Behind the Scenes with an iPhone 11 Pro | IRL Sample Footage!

Alright, I'm going to stop it there because that's the first segment in this behind-the-scenes footage thing. And again, the project that I was shooting was literally a behind-the-scenes video for a commercial. Shooting in Orlando. This first location was Lake Eola. If you are in Orlando or from Orlando or have been to Orlando, you might recognize the fountain and the skyline and blah, blah, blah, blah, blah.
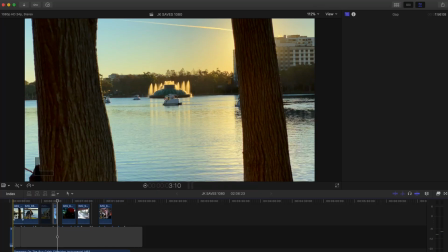(4:38)
So, some interesting things here. Let's take a look at this. Let me zoom in on my timeline.
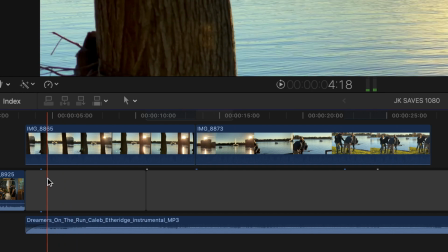(4:45)
Give you a better... Okay, point of note, music is called Dreamers on the Run by Caleb Etheridge.
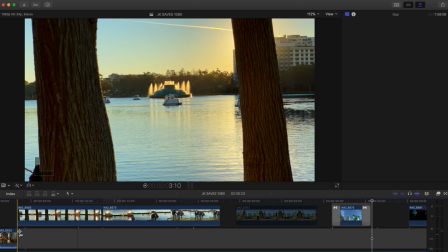(4:53)
Technical, this is a 1080 timeline at 24 frames per second. but everything was shot at 4K 60 frames per second, except for what I point out as we watch this. So let me mute this audio.
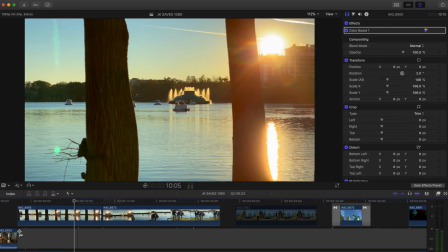(5:11)
I'm shooting at 60 frames per second so that I can natively slow it down, get a little bit of native high-quality slow motion without losing the quality in the picture.
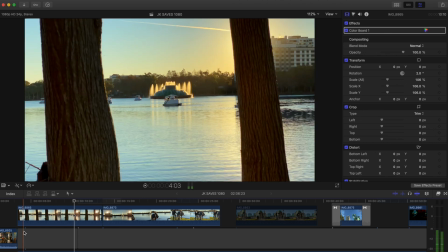(5:22)
So that's what you're seeing in this first shot. There is a little bit of stabilization happening, but for the most part, and again, iPhone, 4K 60, handheld. Everything is handheld. Everything you are going to see in this video is completely handheld.
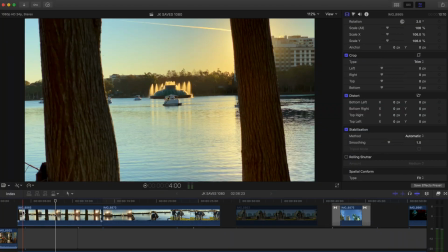(5:46)
So a smidge of stabilization on this shot just to clean up a little bit of
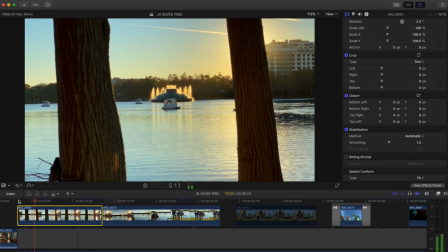(5:51)
shakiness in the, as I was stepping back, pulling back.
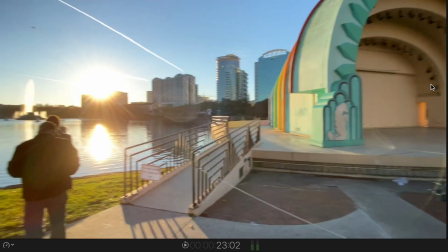(5:55)
This shot here is really cool because I switched over to the super wide angle lens.
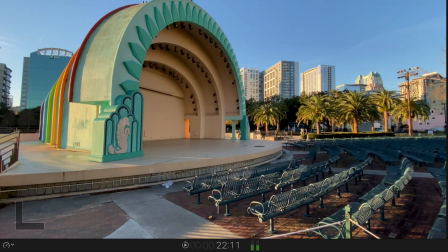(6:01)
This is an example of where that iPhone wide angle lens is really going to shine. A lot of great light, a lot of great natural light, great wide expanse to show the
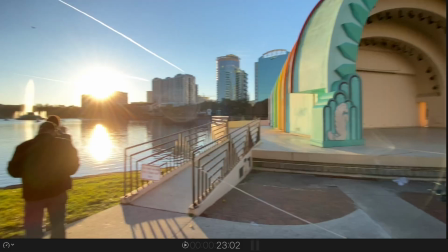(6:15)
bandstand and that skyline, get it all in this great panning shot to establish it. I assembled this edit just to be cute. I wanted to have something to kind of like look at and dig into this iPhone footage. But there was something interesting. I did very little color correcting.
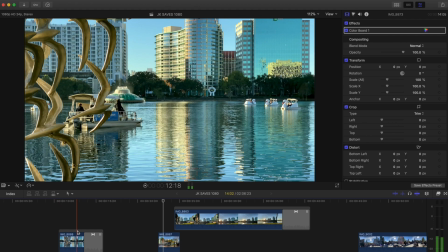(6:35)
There's a little bit of correction on some of these early shots, but this sequence right here, these three shots, this first opening shot, the statue shot with the reveal of the boat, and then this one,
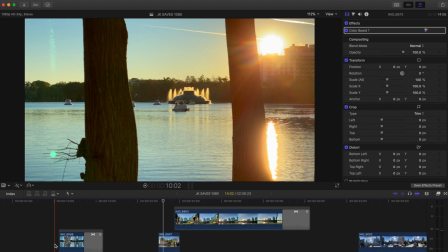(6:48)
they were shot at different times of the morning, and obviously two shots were,
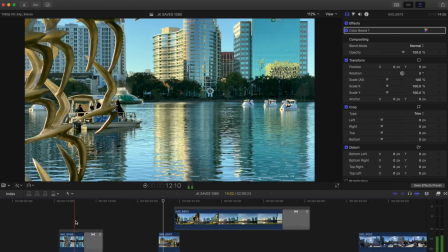(6:55)
shot towards the sun, and then this one is obviously not.
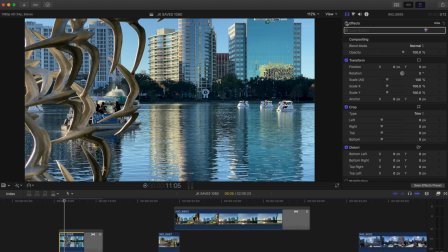(7:00)
This shot, I did actually tweak the colors a little bit. I was talking about it earlier today, and I thought, I think this was pretty natural.
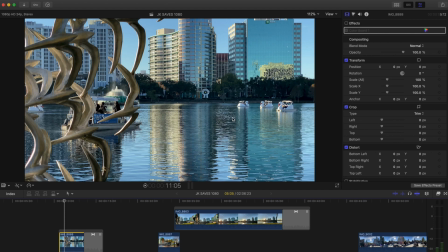(7:14)
I think the blue cast on this particular shot is pretty natural as to what the scene looked like during that day.
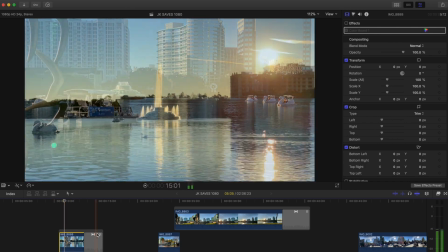(7:23)
But when that was cut between these two very orange yellowish shots,
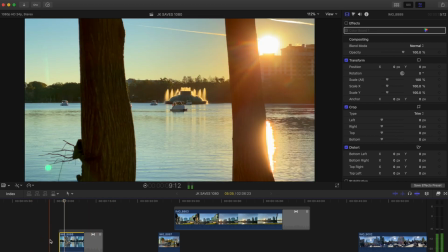(7:27)
it was a bit jarring when you play that cut.
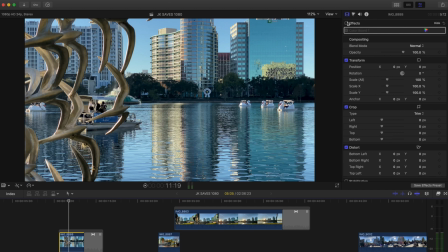(7:32)
So I did actually tweak the color on this shot,
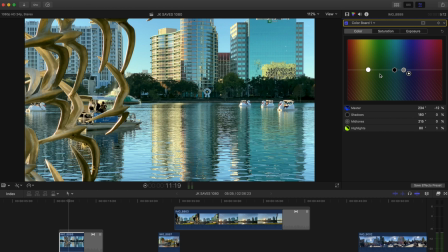(7:36)
and when you look at it by itself, it's a little on the yellow side and probably a little unnatural.
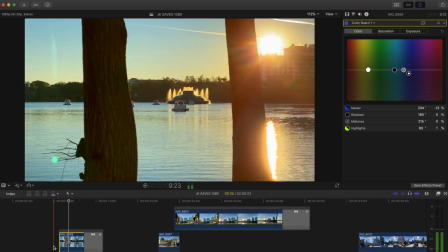(7:44)
But I think it makes that cut a little bit simpler.
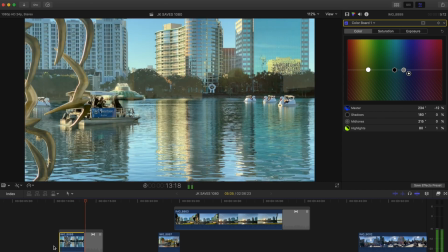(7:47)
It smooths out the color transition from one shot to the other.
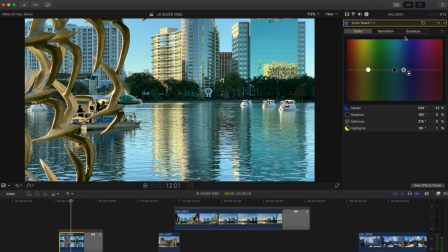(7:54)
And just to show you, if you've never done color correction, or if you've never played with the color correction in Final Cut, it was really, really simple. Usually the first things I do is tweak the exposure.
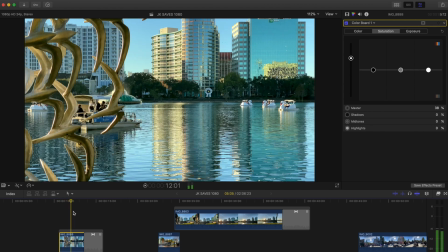(8:06)
In this particular case, I'm matching it aesthetically from one shot to the other to make that color transition a little less jarring. But the big thing was the actual color. So I did boost the saturation a little bit just to dial it up to, let's see, what was that, 38.
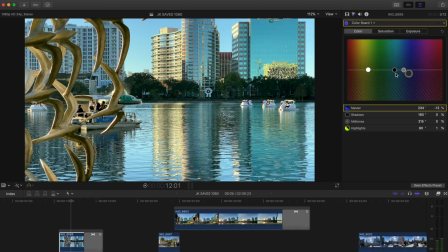(8:24)
And then it was this color board right here.